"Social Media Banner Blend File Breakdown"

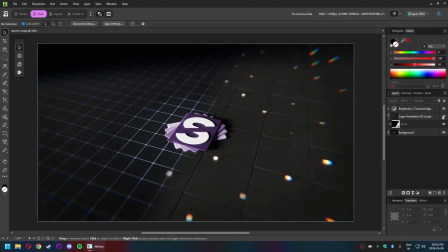12:08 I remove this, you will notice that the S looks pretty much exactly the same, and that is what sells the concept that the S is sitting on an overlap between these two worlds, right?
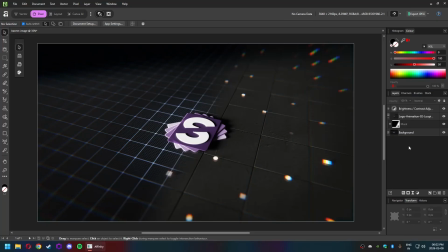12:27 And that is basically what I wanted for the concept, that the grid is evolving into an environment. That is what this idea is.
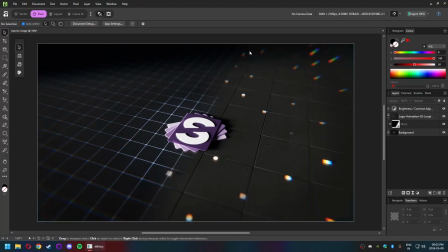12:41 Okay, the other thing is that the mask is basically a gradient mask that is aligned to these leading lines, these perspective lines. It has to be aligned to this, otherwise it's going to look a little odd. I think this makes it look a lot more natural.
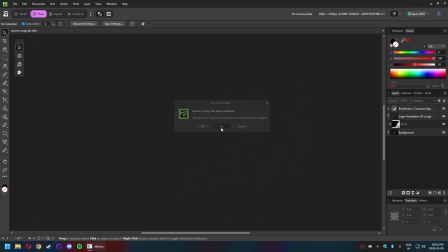12:57 The other thing that I forgot to mention, that I will quickly mention, is in Blender,
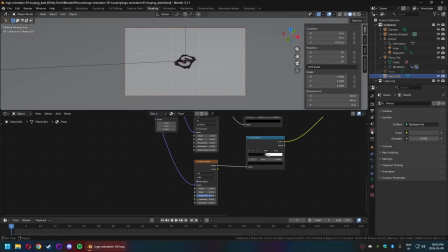13:05 in either of the files, I removed the environment texture, the HDRI that was there, and I just replaced it with just the default. That's the only other thing, that's the only other change I have made.
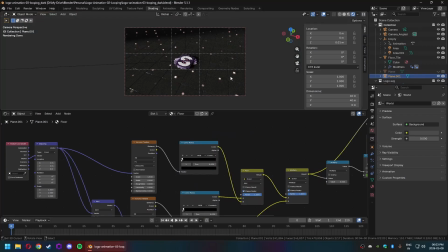13:21 All right, I guess I didn't show you how these emission thingies work.
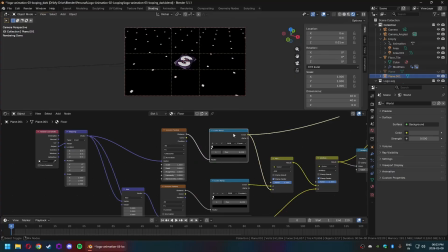13:32 It's basically a couple of Voronoi textures. One is squares, the other is circles,
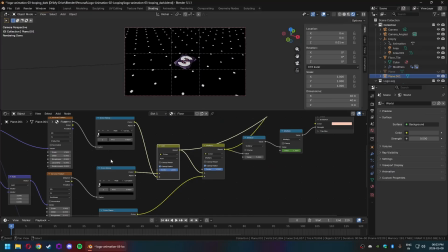13:40 which are combined into circles which are offset
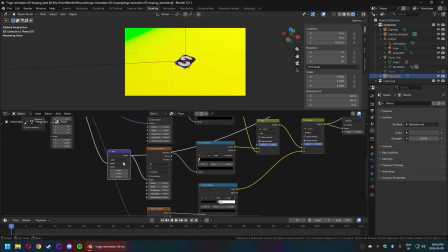13:44 by this vector add into the vector,
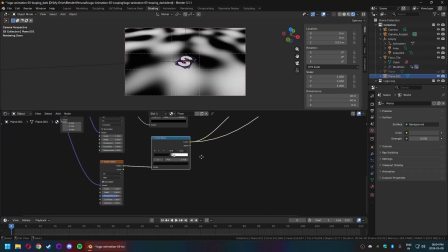13:51 and then you combine them, and then you take this kind of a noise pattern and you multiply the noise pattern with it to get
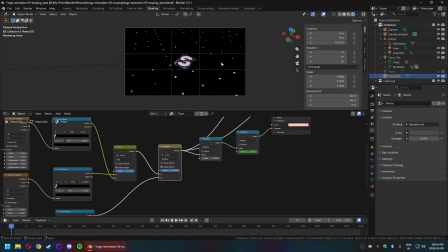14:01 this kind of modulated grid pattern, which then gets multiplied by some factor in order to get values higher than 1.
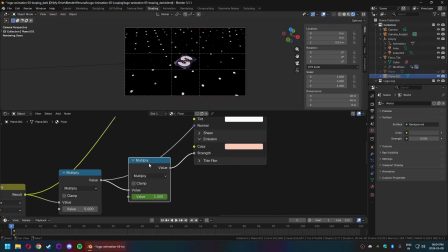14:15 And then this multiply node exists solely to drive the animation. This is basically just if I just look at this, it's just noise.
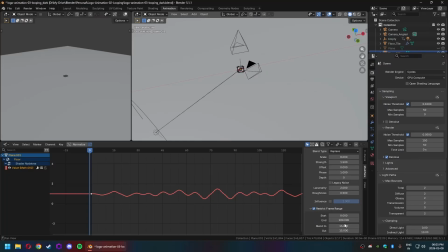14:27 It's just noise that has the frame range restricted, blended in, blended out. I guess that doesn't really matter for this thing, for the animation that I did on the other file that I imported this from.
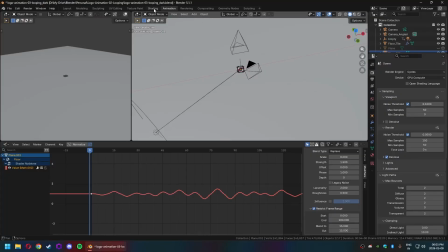14:42 That was a seamlessly looping animation. That's what the noise is for. But I'm just taking the first frame.
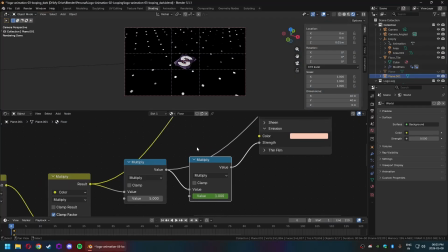14:48 Like just ignore this. You don't need this if you just want to make a still render. That is basically it.
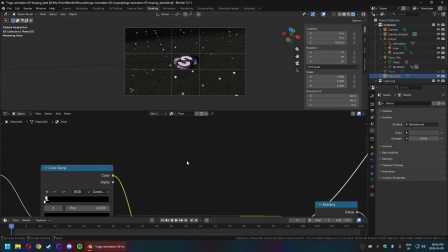14:54 The accents, the TLDR is that the accents is just
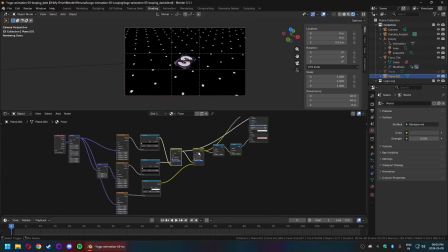15:01 a modulated grid modulated by a noise, this noise on a large enough scale, or small enough scale, I suppose, that looks large.
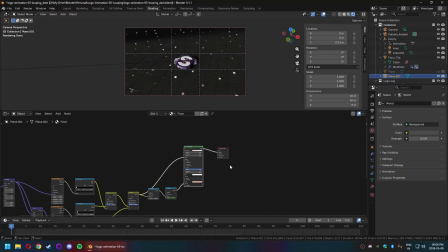15:15 Anyway, that is about it.
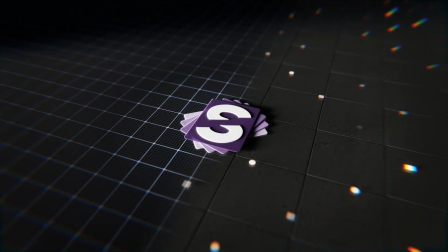15:20 I'm going to put up the image, the final image again. I think this looks much nicer than the light mode image that I had. It looks a lot more interesting. It looks like it has a lot more direction to it. It looks like it belongs in a portfolio, basically.
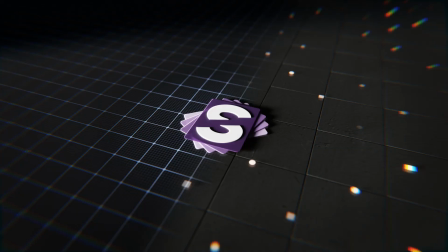15:40 And that is why I made this render. It's a combination of two things taken into Affinity and slapped together using a gradient mask.
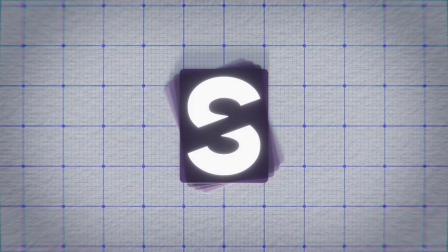15:56 That's about it. Thank you for watching. Subscribe to the channel if you want to watch more breakdown videos like this.
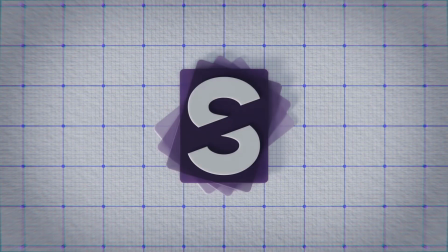16:05 The other ones are a little bit more in-depth. The other ones also have face cam in them. I was not feeling like using a face cam.
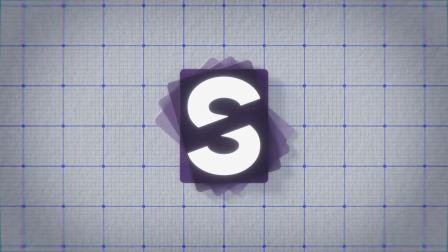16:12 I did not feel like dressing up, so on and so forth.